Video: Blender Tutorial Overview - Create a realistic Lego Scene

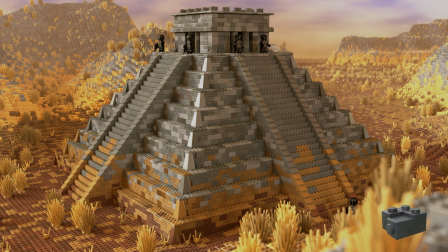[0:01]
Hey everybody, this is Pete Wenzel speaking and today I'm going to show you how to make this amazing scene using Blender. I've done this with the version 2.80.
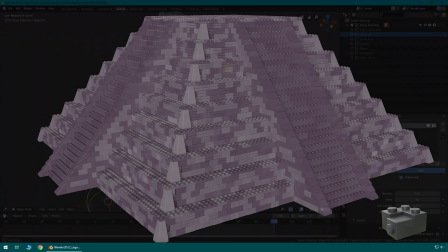[0:12]
First of all I've created the main part of the pyramid by using simple subdivided planes and a particle system.
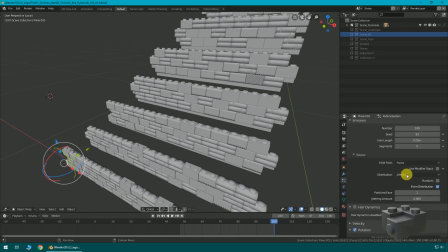[0:20]
For the sidewalls my particle system was set to Hair and Render as Collection.
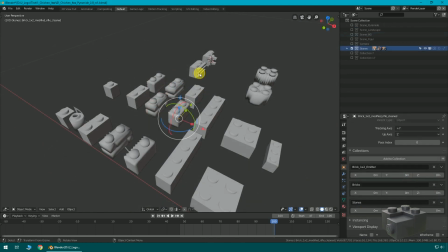[0:25]
Now all of the details come from the bricks, which are part of these collections.
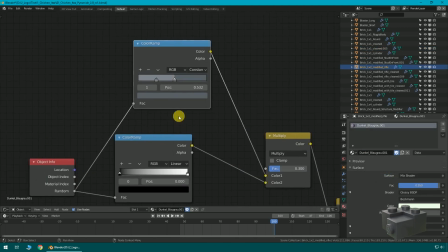[0:29]
The color is either a light bluish gray or a dark bluish gray, which is defined by a random object input.
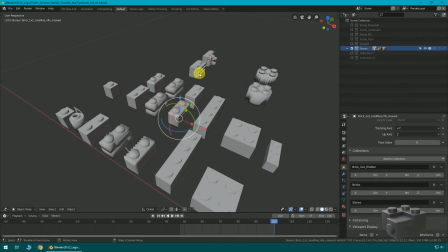[0:36]
The cool thing about this workflow is that I can create more bricks and brick combinations afterwards,
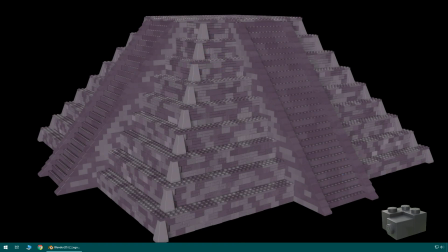[0:42]
and the model will update as soon as I have assigned the new ones to the collection.
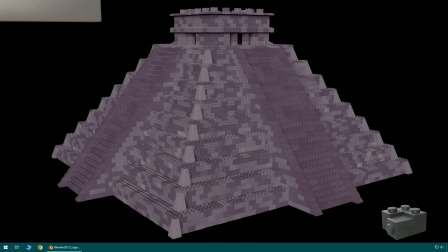[0:48]
After this I have created the top of the building, which has exactly the ratio of my reference.
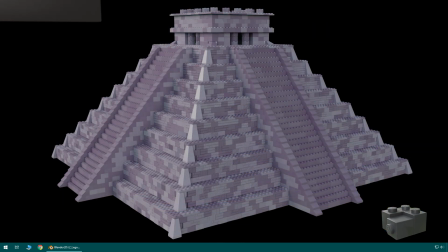[0:53]
For more lightning realism, I have added a 360 degree environment map.
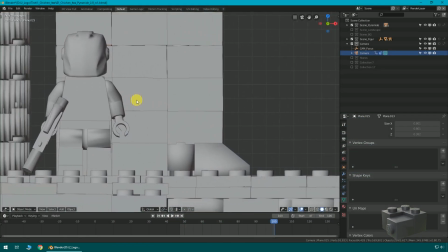[0:57]
By adding a minifig to the top of the building, I have realized that the upper part was a little bit too low.
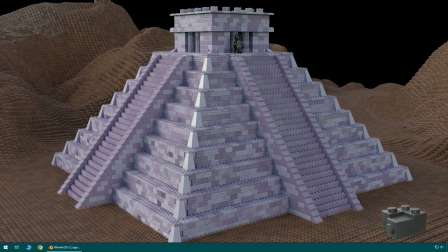[1:03]
Therefore, an additional row of bricks was added to it. The terrain was created by using the landscape plug-in and a particle system afterwards.
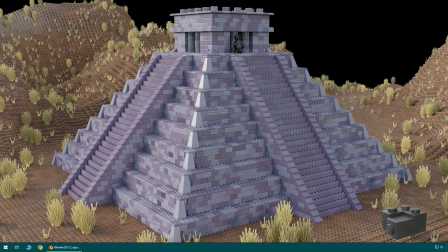[1:11]
Two additional particle systems were added.
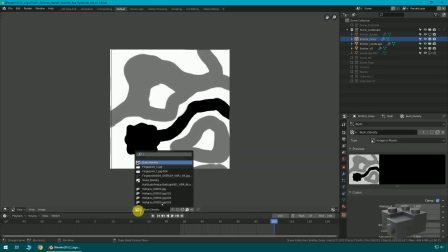[1:14]
To ensure no plants are placed in the wrong areas, I have used two different density maps, which were both painted in blender as well.
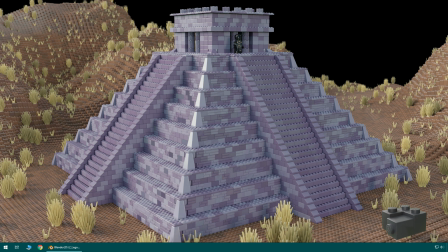[1:21]
And I built some depth of field with the main building in focus.
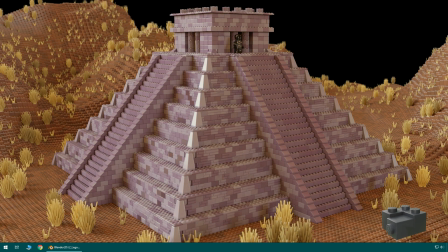[1:25]
Substituted the environment image with a new one which represents the main landscape color a little bit better than the older one did.
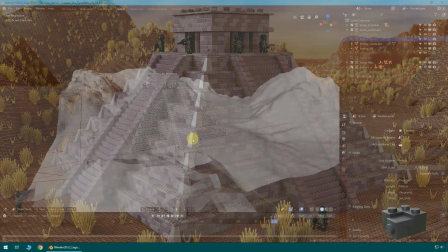[1:32]
Some more minifigs were added to get more life into the scene and the background was added too.
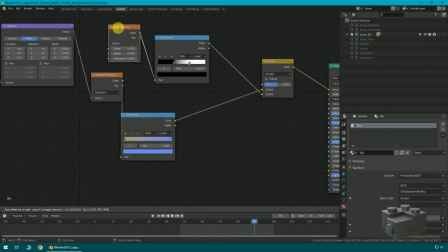[1:39]
The sky is just plain with a mixture of a blend and a noise texture.
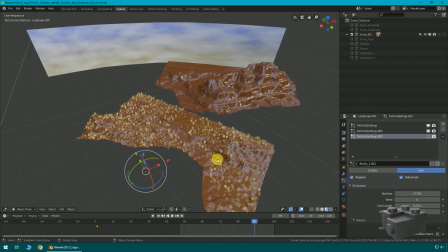[1:43]
The hill in the background is just another generated landscape with some particle plants added.
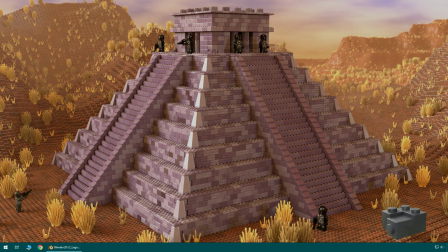[1:48]
To increase the level of detail and for better blending between foreground and background I
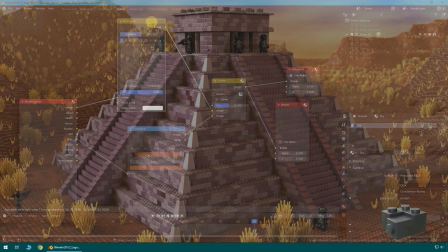[1:54]
have added some mist and did some basic color correction using Blender's compositor.
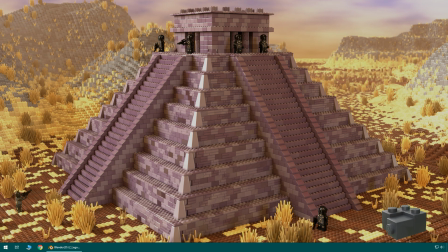[1:59]
I have adjusted the material of the bricks which are part of the landscape particle collection.
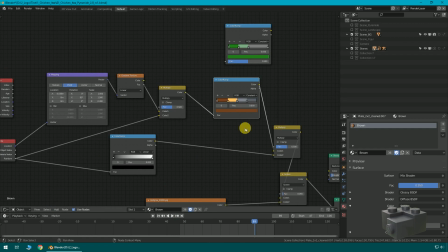[2:04]
Now the color is defined by each brick's dead position and I have introduced three more colors to the landscape.
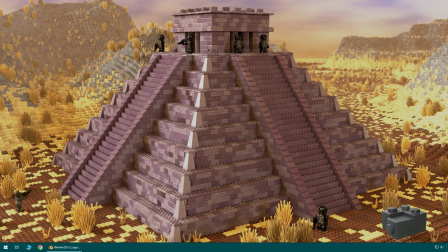[2:12]
Tan, light bluish gray and dark bluish gray.
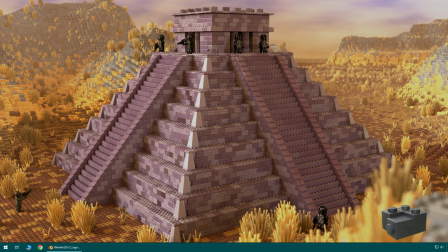[2:15]
After realizing that there's still no foreground, I've added a small landscape patch and moved it close to the camera.
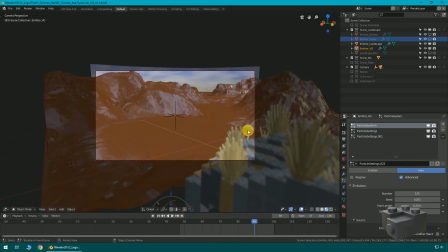[2:23]
Dark tan was added as a new color of the landscape particles to reduce the high contrast from brown to tan.
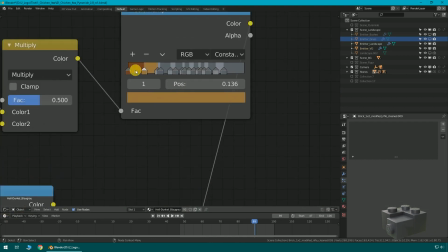[2:31]
To blend the main object a little bit better into the landscape,
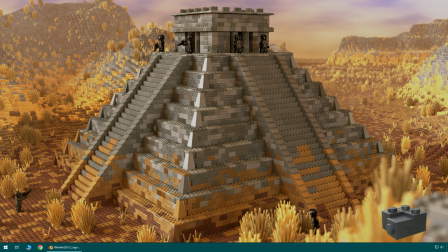[2:35]
the wall's material was adjusted to have a slight brown and dark tan node at the lower levels. It should look like there's some dirt at the walls. And that's it. This was the last step to achieve the final result as shown at the very beginning.
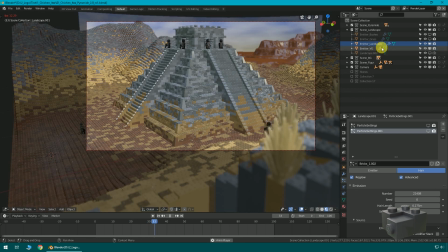[2:51]
If you like this video share it with your friends, give me a thumb up and feel free to ask further questions in the comments below.
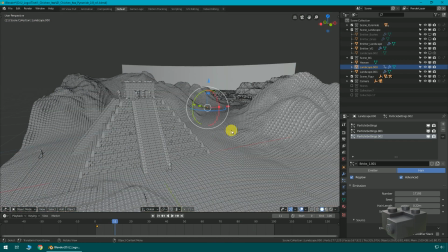[2:59]
If you don't want to miss any of my upcoming videos make sure to subscribe to my channel.
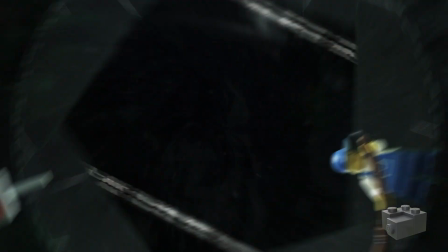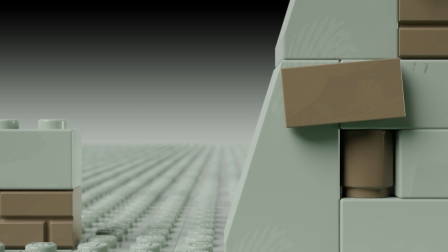[3:13]
This making of was way too fast for you or you would like to get to know more? For more in detail information, make sure to check out some of these videos.